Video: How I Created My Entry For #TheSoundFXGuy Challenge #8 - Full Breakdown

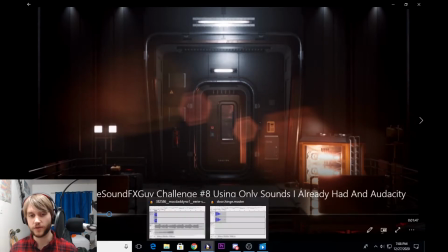[4:01]
in here, because we had sort of a warehouse, I thought it would be fun to take my ambience from the
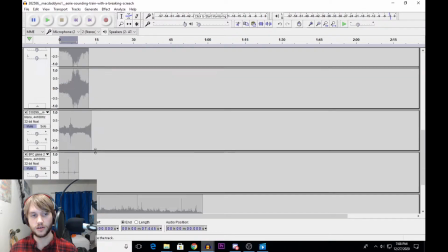[4:09]
Sound Effects Guy I Challenge You number 7, which took place in a sort of workshop environment.
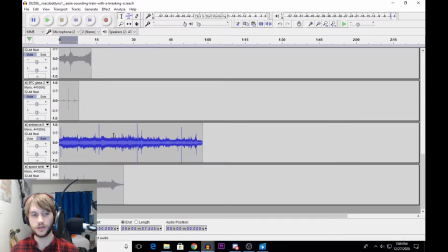[4:20]
And so what I did is I took that, I slowed it down, and added some various reverb, and that's how I got that sort of effect. And then for the
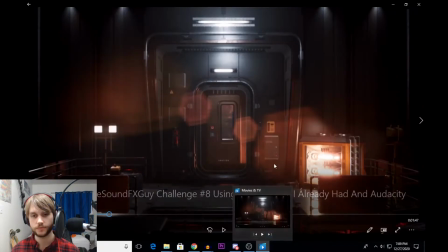[4:37]
sort of, there's this electrical thing over here, and for that I just took the welding loop that I used also for that video, and I just added some reverb effects and some panning to it. Whoops, put my microphone. I'm not used to having this
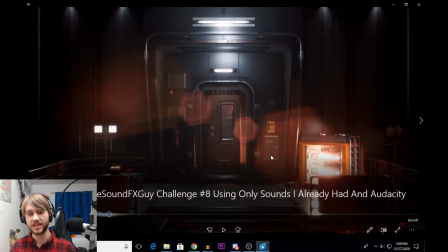[4:55]
kind of in my face, which is nice because before it was on my desk and I had to kind of lean into it, but it does mean that I bump into it sometimes, which is unfortunate. So apologize for that. And then this door was interesting.
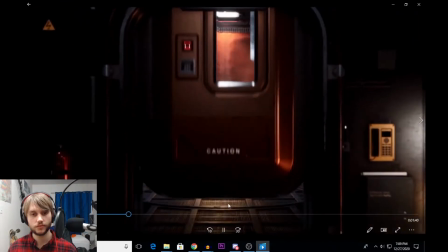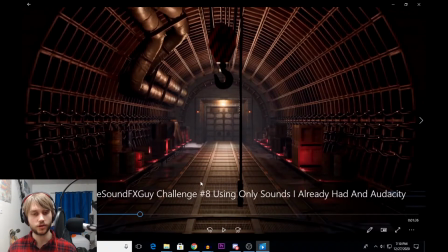[5:19]
And what I did for that door is I
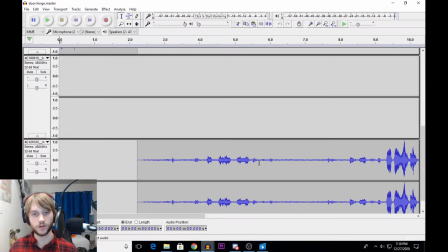[5:26]
don't remember which creek it was from these, but one of these, and I added a timescale pitch shift and just had it pitch up and then pitch down to give it that kind of mechanical sliding sound,
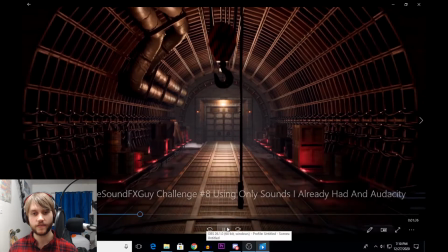[5:45]
because I didn't really have anything else for that. And then I have this flyby that happens right here
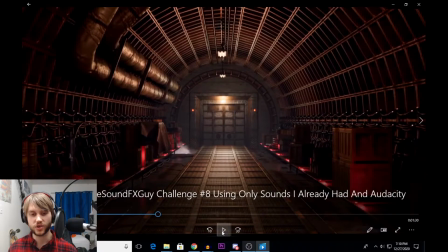[5:54]
on the right, and that's actually from the game that I'm currently working on, Spiritborn. There's a boss that swings these giant stone mallets, and I just edited one of his swing sounds to do that with, which was just some
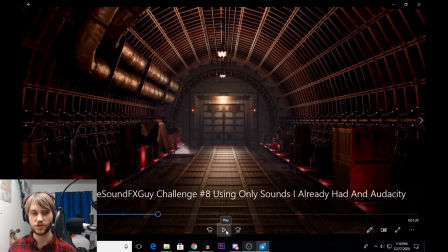[6:13]
speed shifting, some pitch shifting, nothing super special. And then the ambience in here, because I kind of wanted to foreshadow the fact that there's going to be the alarms going off,
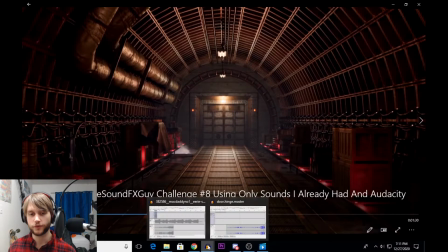[6:24]
I actually used a clip from my Siren Head video that I did,
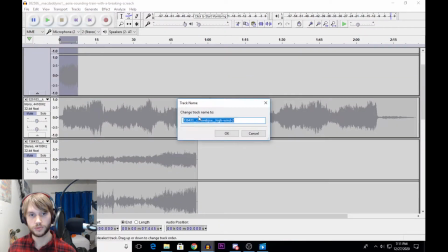[6:34]
which I believe...
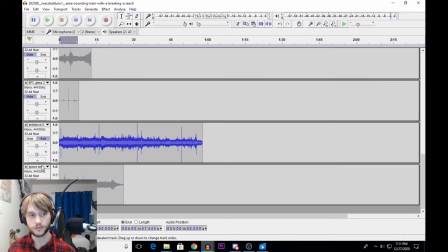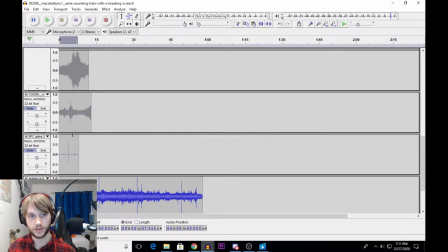[6:42]
naming system is not very good. There we go. I think it was this one. Yeah. So this is a siren off in the distance. And I wanted to use something that was somewhat related to the sirens and alarms that were going to be going off inside of the building.
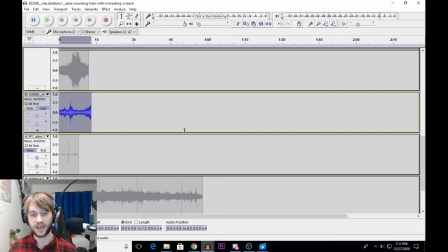[7:02]
And I also like the way that this builds in intensity, because that gets into something I'm going to talk about at the end of this, which is kind of the story that I was trying to tell with this, or the way that I was, the way I had planned it.
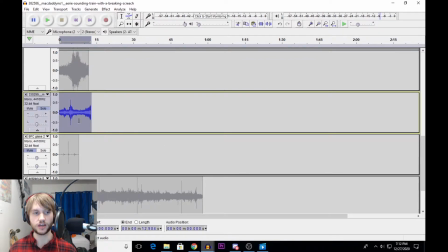[7:16]
Because I didn't just go into this like I do with a lot of these and just say, oh, well, this is happening and that should sound like this, because it was a lot more ambiguous. I had to get a bit more creative with it. So that was kind of my way of saying, oh, well, kind of foreshadowing that this was going to happen by using sirens.
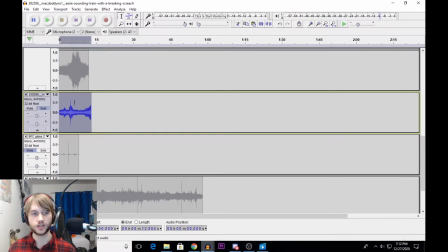[7:31]
And again, a lot of speed shifting, pitch shifting, a lot of reverb added to that, a couple different kinds of reverb.
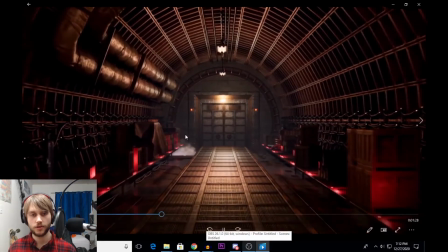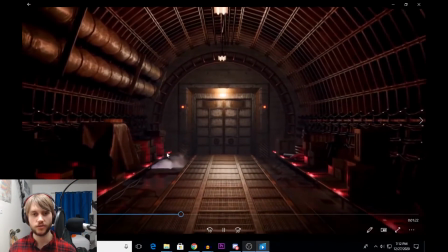[7:46]
And I like the kind of eerie tone that those really high pitches create.
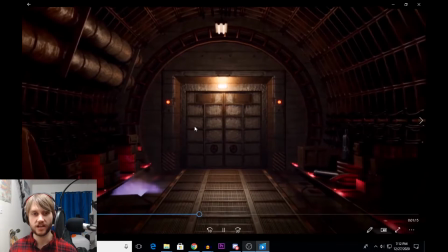[7:55]
And then the way that it kind of builds up.
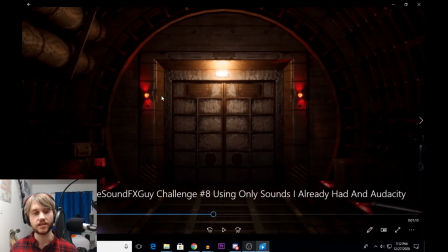[8:00]
So now, these alarms were interesting because I had nothing like that, and it's such a distinctive sound that it's really difficult to create. So I had an air horn, and I tried to use that. I tried a few different things.
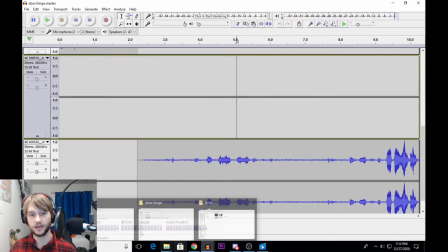[8:11]
This probably was the hardest thing for me to create. And, whoops. What I ultimately ended up with
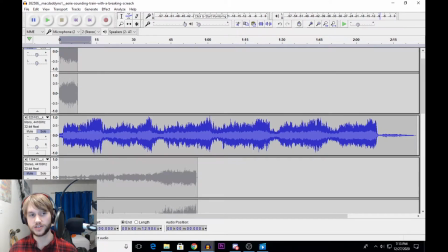[8:19]
was a hurricane siren, which I also used for my Halloween video. And what I did is I took this very beginning and then this very end where it fades out,
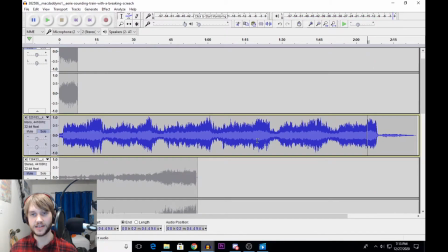[8:37]
and I clipped those together, and then I tempo shifted them up because it was still way too long, which created some really weird tones. So then I added some really specific reverse reverb that I had to adjust the settings a lot to get it to do exactly what I wanted,
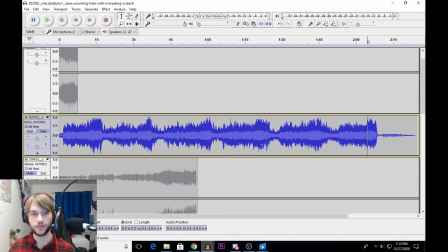[8:57]
to kind of cover up those odd tones. And so that was the result of that, which I'm really happy with.
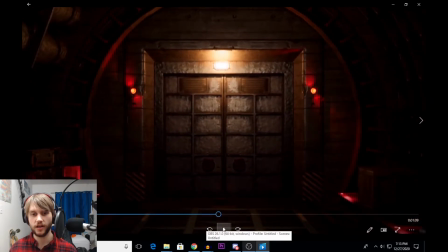[9:06]
I didn't think I was going to get something that worked this well. And something that I did intentionally that's a little
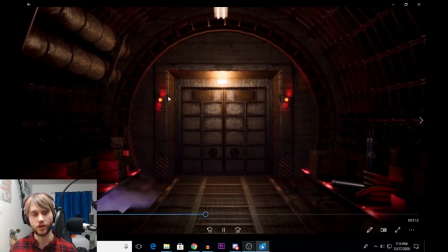[9:15]
different is I had it fade in really quiet, even though you're not that far away from it.
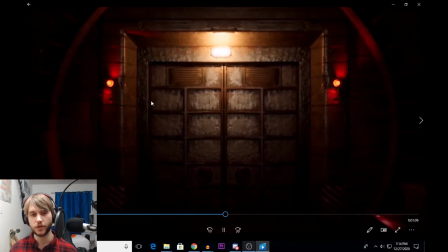[9:20]
And that was more just to give the kind of build of emotion, because the ambience is increasing in intensity right at the same time.
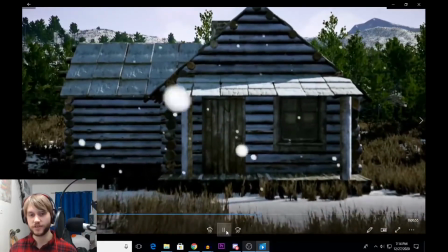[9:33]
And then in stark contrast to that, you have this really quiet area that's peaceful,
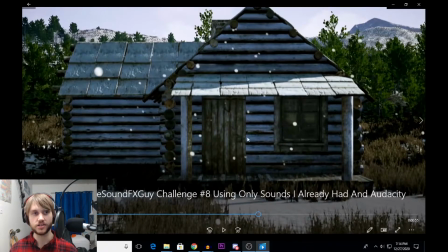[9:38]
but after everything else that just happened, because I took kind of a horror approach to it, it's almost too quiet. It's almost like it's building to something that's about to happen. And There are some things that I wish I could have done with this that I couldn't because of the restrictions that I put on myself.
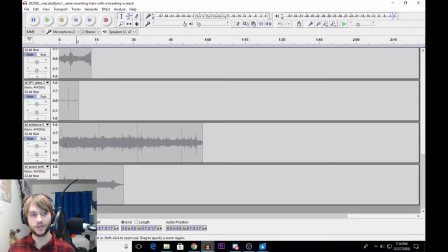[9:57]
I had one wind sample, and that was, I believe, this.
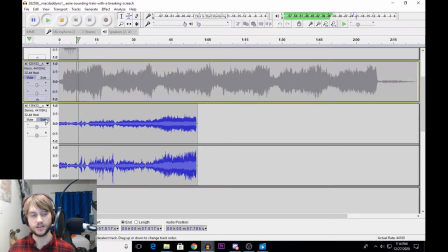[10:05]
Yeah. So this is not a very good wind sample for that environment, especially as it gets more intense.
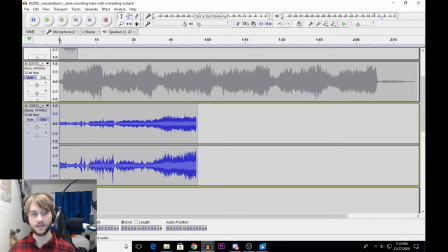[10:17]
But I just had to make do, so I took this, I added some mild reverb on it, I cut some of the more intense parts out, and I just set the levels really low, so it would be just kind of an underlying thing.
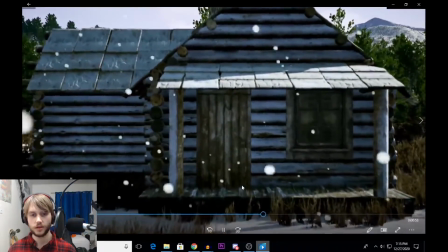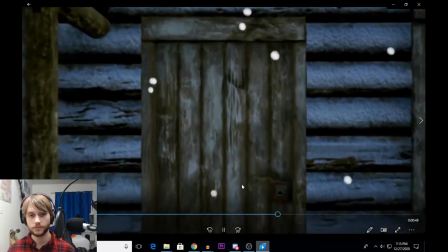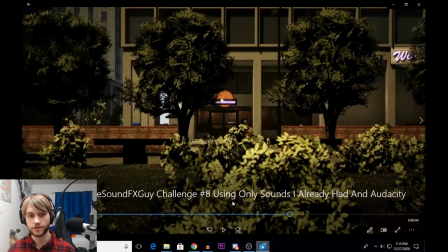[10:42]
And then for the cars, that was actually
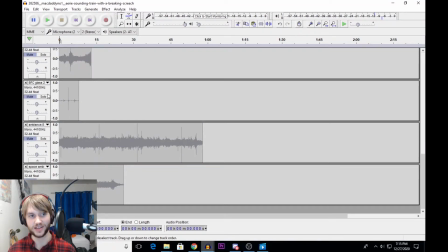[10:48]
one that was one car, because so I did a video on cars at one point.
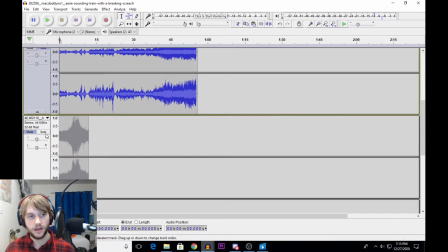[10:57]
See if I can find that. There it is. A four cars as horror sound effects video at one point.
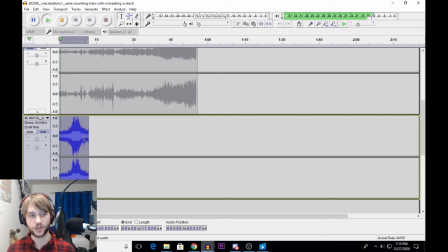[11:06]
So I had those, but most of them were sports cars, which wasn't really appropriate. So what I had was this. And so what I did was I clipped together,
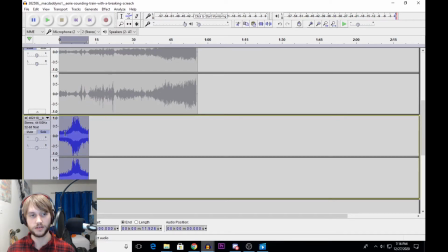[11:20]
or I layered together the car coming kind of into range and then it leaving range, and I put one in the left and one in the right and had them crossfade to make it sound like there were two different vehicles,
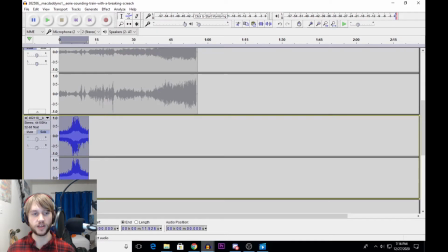[11:35]
and then I just messed with the levels and fading a little bit to make it not sound like such a sudden sound.
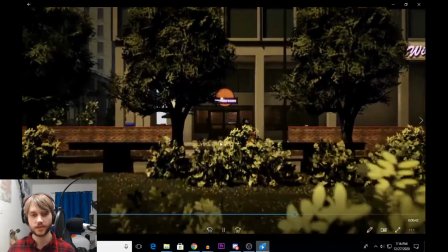[11:41]
So that's how I completed that. And then the ambience here, the bird ambience, is just something I happened to have.
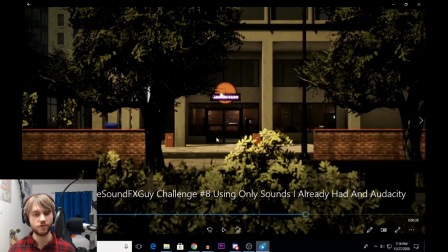[11:50]
Again, for Spiritborn, there's a forest area that's going to be in the game, so I had all of this, a perfect recording for this already, and that's the one thing that I just kind of drag and dropped because I had already created something that worked really well for this environment.